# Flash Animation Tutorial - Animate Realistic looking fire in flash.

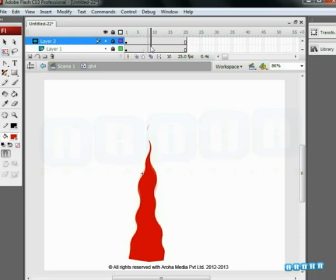We'll still need to adjust some things to make it better.
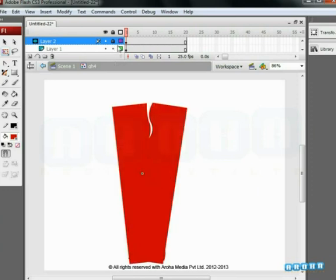Now we need to duplicate the new symbol that we had created by right clicking on the rectangle. On the scroll bar go down to duplicate symbol.
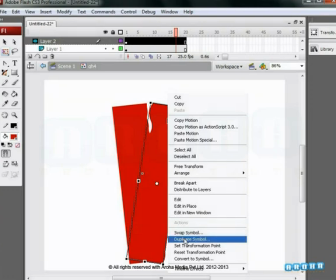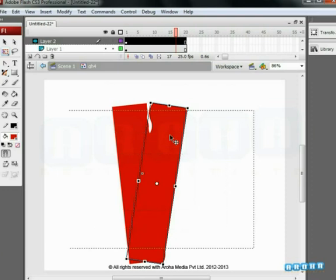Now that we have duplicated the symbol we'll go in by double clicking on it and make the adjustments we need to.
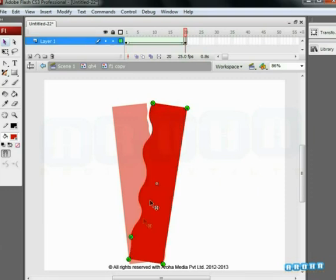Here we'll change the position of the shape hint e if we look at
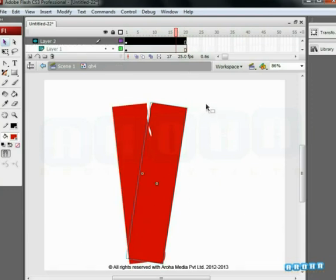the animation now we'll see that the two sides of the fire are not symmetrical now so
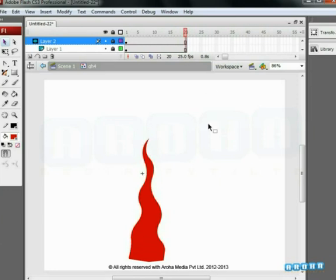they look more realistic to see the preview of this animation in a loop press
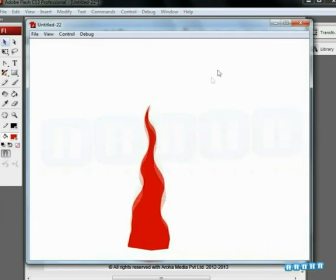ctrl plus enter our fire is done let's make
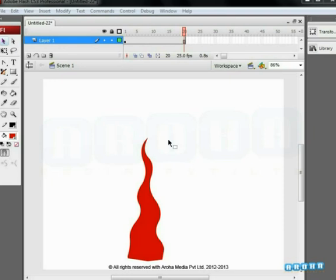a duplicate of the symbol with the fire animation that we had created earlier we We can use Ctrl plus C to copy and Ctrl plus Shift plus V to paste the same in the same position from where we copied it.
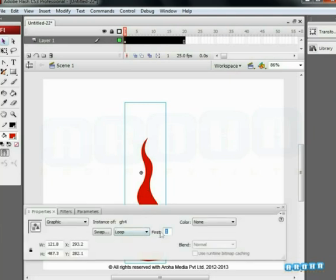Now let's go to Properties and in the panel named First, enter the value of 5. This means we have assigned the duplicate symbol to start playing the animation from frame 5. now let's go to the color in properties and select tint from the
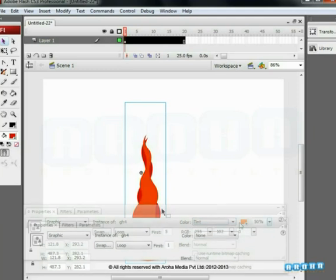menu let's select an orange shade here now we notice that because we
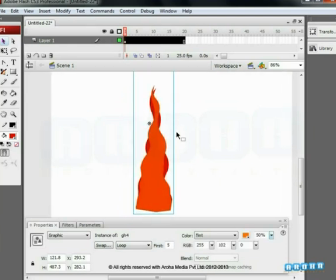have changed the color and the starting frame of the symbol the two symbols look different now we make another duplicate of the same symbol move the start frame to 12 and change the color again to an even lighter orange by changing the
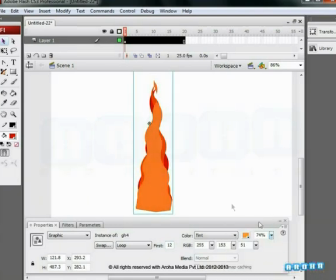value of the tint by using the slider as we see here now
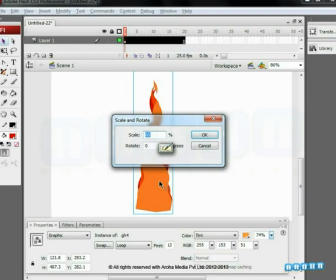let's scale down this symbol to 60% we can use ctrl plus alt plus s to go to scale and rotate we
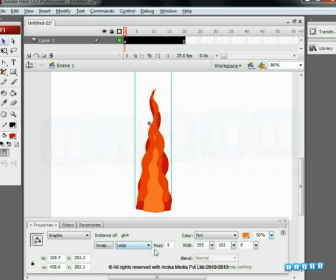scale down the copy of the symbol we had made before this we use the free transform tool again to skew it a little so that the symbol has a slightly different shape than the others changing the shapes of each flame in
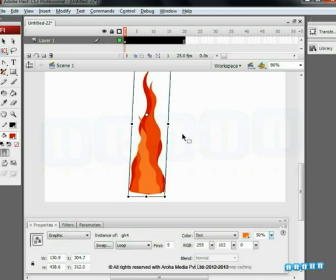the fire gives us a more realistic looking fire now let's use
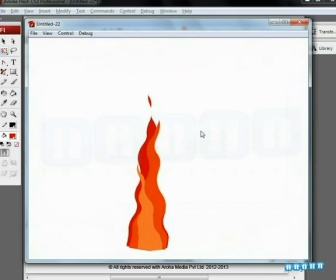ctrl plus enter to watch our animation preview here we can see that the three layers of flames in the fire are moving at different timings and also have different shapes that give us a feel
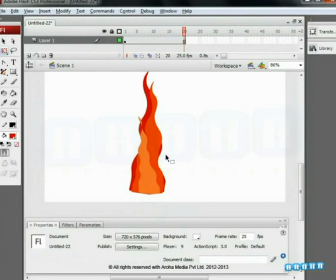of realistic fire now let's try and experiment some more with this technique We'll make another copy of the last edited symbol and make some changes to the color and shape of it We are making it yellow by changing the values of the tint as we had done for the earlier copies of the first symbol
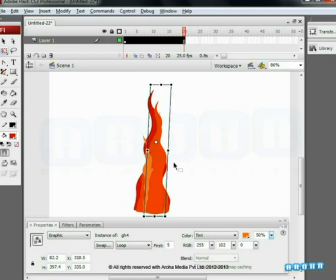We are making another copy of the symbol and again using the free transform tool we make it thin and short and And now, we change the color to a violet shade again using the same technique we have used earlier.
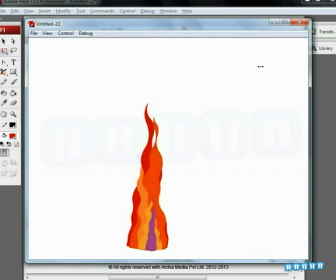We go to preview again. Here, we can see that even though we have reused the same symbol in all the flame layers,
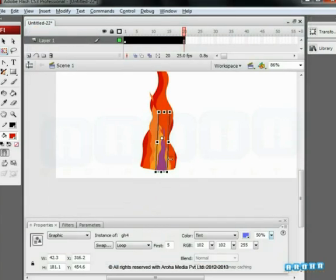because the timing and the shapes are different, it gives a feel that the layers are completely different from each other. So, you must have realized that using this basic technique and experimenting with it,
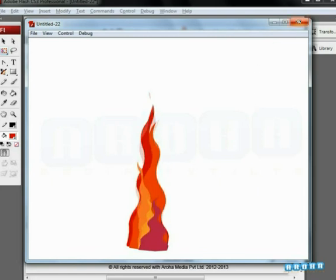we can create different looking fire animations. We could even use gradients to give it a more different look. Once you practice this tutorial and are familiar with the technique,
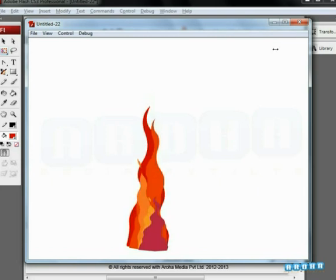you can do your own experiments and come up with many different types of fire animations that will suit your requirement.
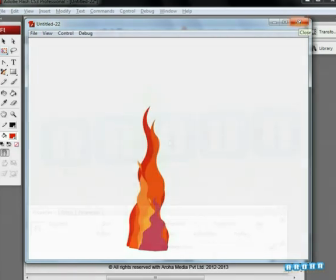Hope you found this tutorial from ArohaMedia useful. Thank you.